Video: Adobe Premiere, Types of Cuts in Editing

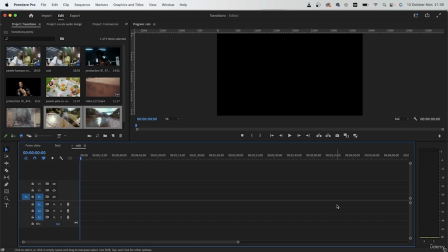0:14 So let's learn about all the different cuts that we use during editing. These cuts will be really important. Moving forward, you're going to have to use them, and depending on what's happening inside the video, you would have to choose the right cut.
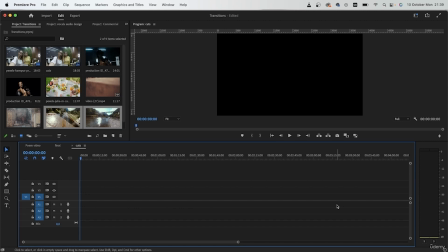0:29 The first cut is the base of every other cut, and that is when we just do a simple split. We have used this cut a lot in the previous lessons,
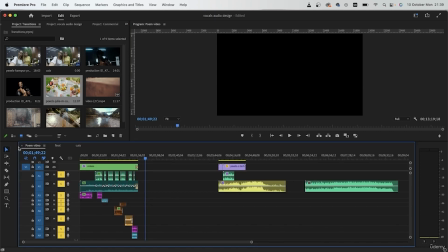0:43 and I will show you an example in our poem video lesson.
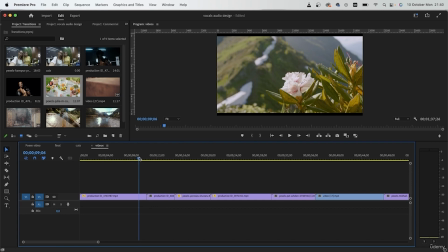0:48 So all of these cuts that we did are considered hard cuts. There's nothing going on, we just cut from video A to video B.
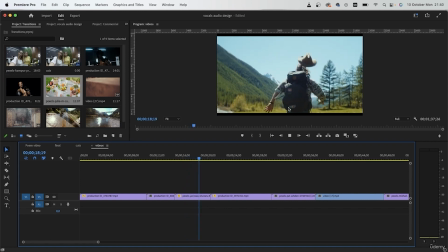0:58 And this is great for videos where you want people to remain calm and focused on what's happening inside the video.
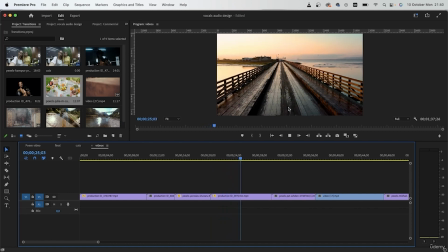1:07 So this type of cut is used in almost every video out there,
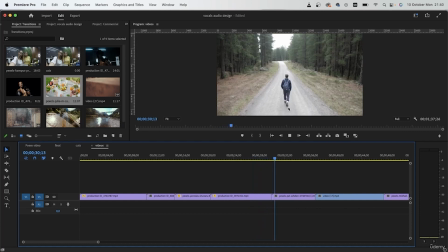1:11 whether it's a hype music video, a sad movie, happy movie, action film. These are really good because
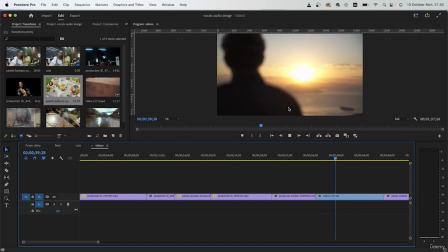1:21 people can stay focused on the dialogue, let's say, or just the narration. So in this example, we had someone read poetry,
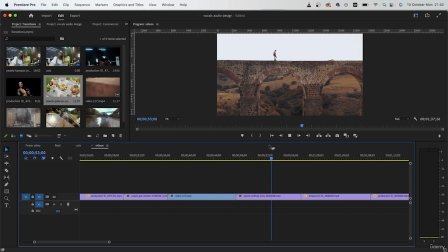1:32 and I wanted people to just listen to that poetry and just get these supplementary cuts, which, as we learned, are called B-rolls.
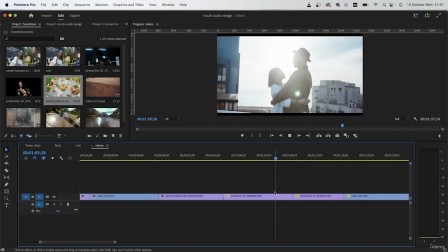1:41 So if I did some crazy transition in this poem video, you would not be focused on what the narration is saying,
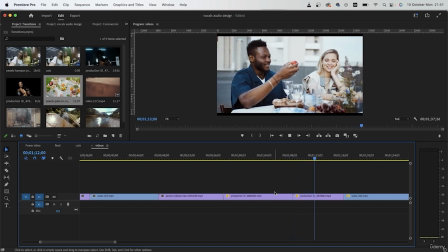1:48 but you would be distracted and focused on this really intense transition.
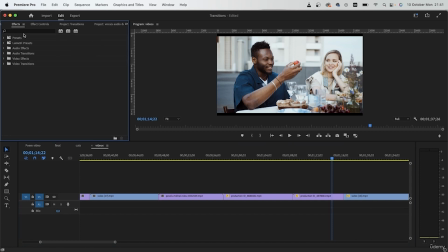1:55 So let's see what that would look like. Go to the effects menu, and I'm going to look for a transition. I'm going to grab like an iris cross. So this is what the transition looks like.
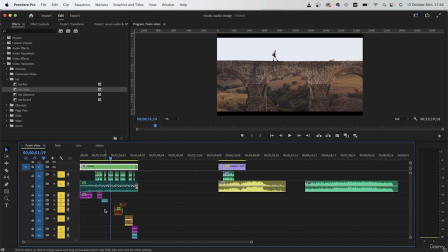2:08 Now we're going to see this in our poem video. So I got every audio track there too.
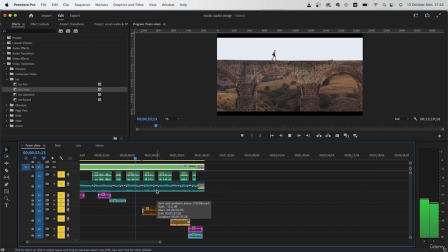2:15 My despair, but I hear no response.
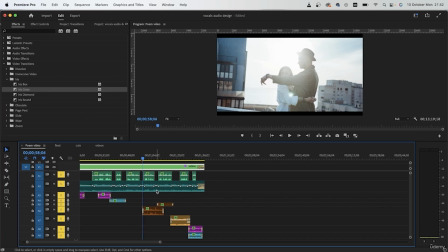2:22 So as you saw, that was pretty distracting and it was really random. And this is something you definitely want to avoid, because in editing, you don't want to just show off with your transition skills when the time is not appropriate.
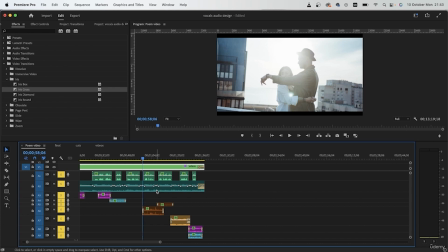2:36 So these types of transitions are usually seen in like a really basic photo collage, and they're not really used in professional setting unless it's for something special or something comedic.
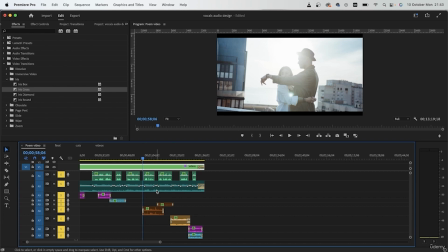2:50 Otherwise, you don't want to use a cut that is too distracting when your video is calm and peaceful.
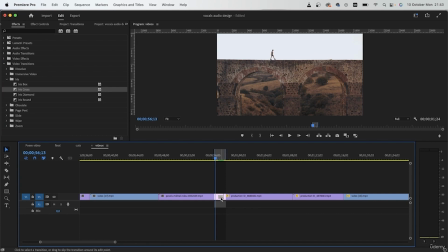2:57 So let's get rid of that and stick with these simple cuts.
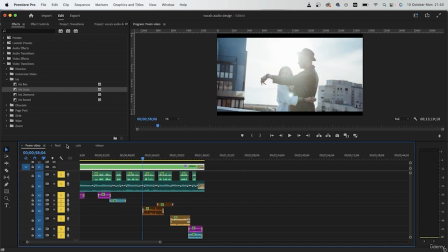3:03 So we had the simple cut in the poem video, the commercial video that we did, and you can use it in every situation.
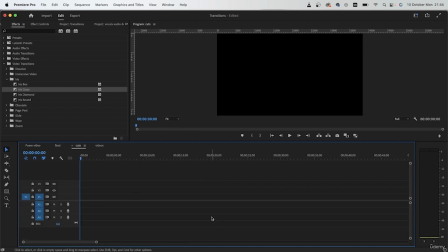3:13 The second type of cut is called the jump cut, and you create some sort of variation within your entire clip.
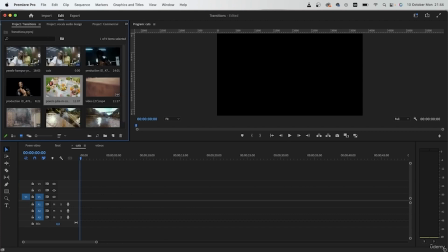3:24 So let's go here. I'm going to grab a talking video like this.
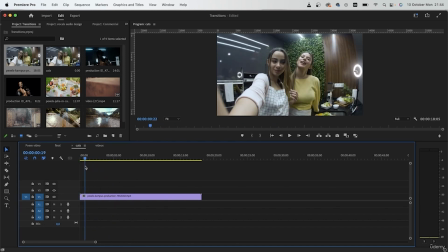3:30 We have a video of these two people just talking. And let's say this video was like 20 minutes long. You don't want to just stare at two people talking that whole 20 minutes. So one strategy was to use B-rolls.
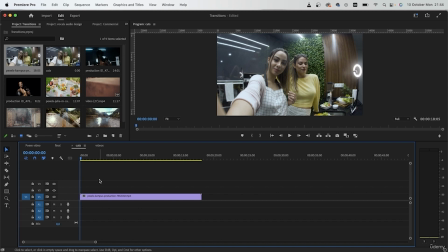3:43 I'll get into that in a second, but another strategy to keep the audience engaged during this video is to use jump cuts. So we're going to go through here. We're going to make a cut. Keep the video going for a little bit.
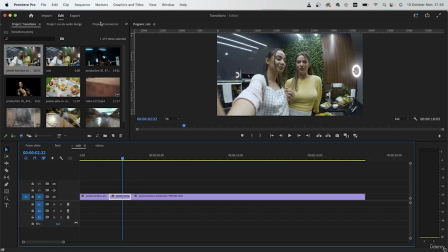4:01 Make a cut again. And we're just going to like zoom in this one video section.
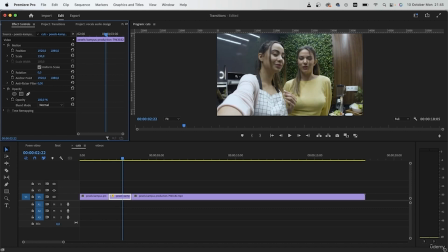4:09 So let's scale it up by like 130%. And we're going to get something like this.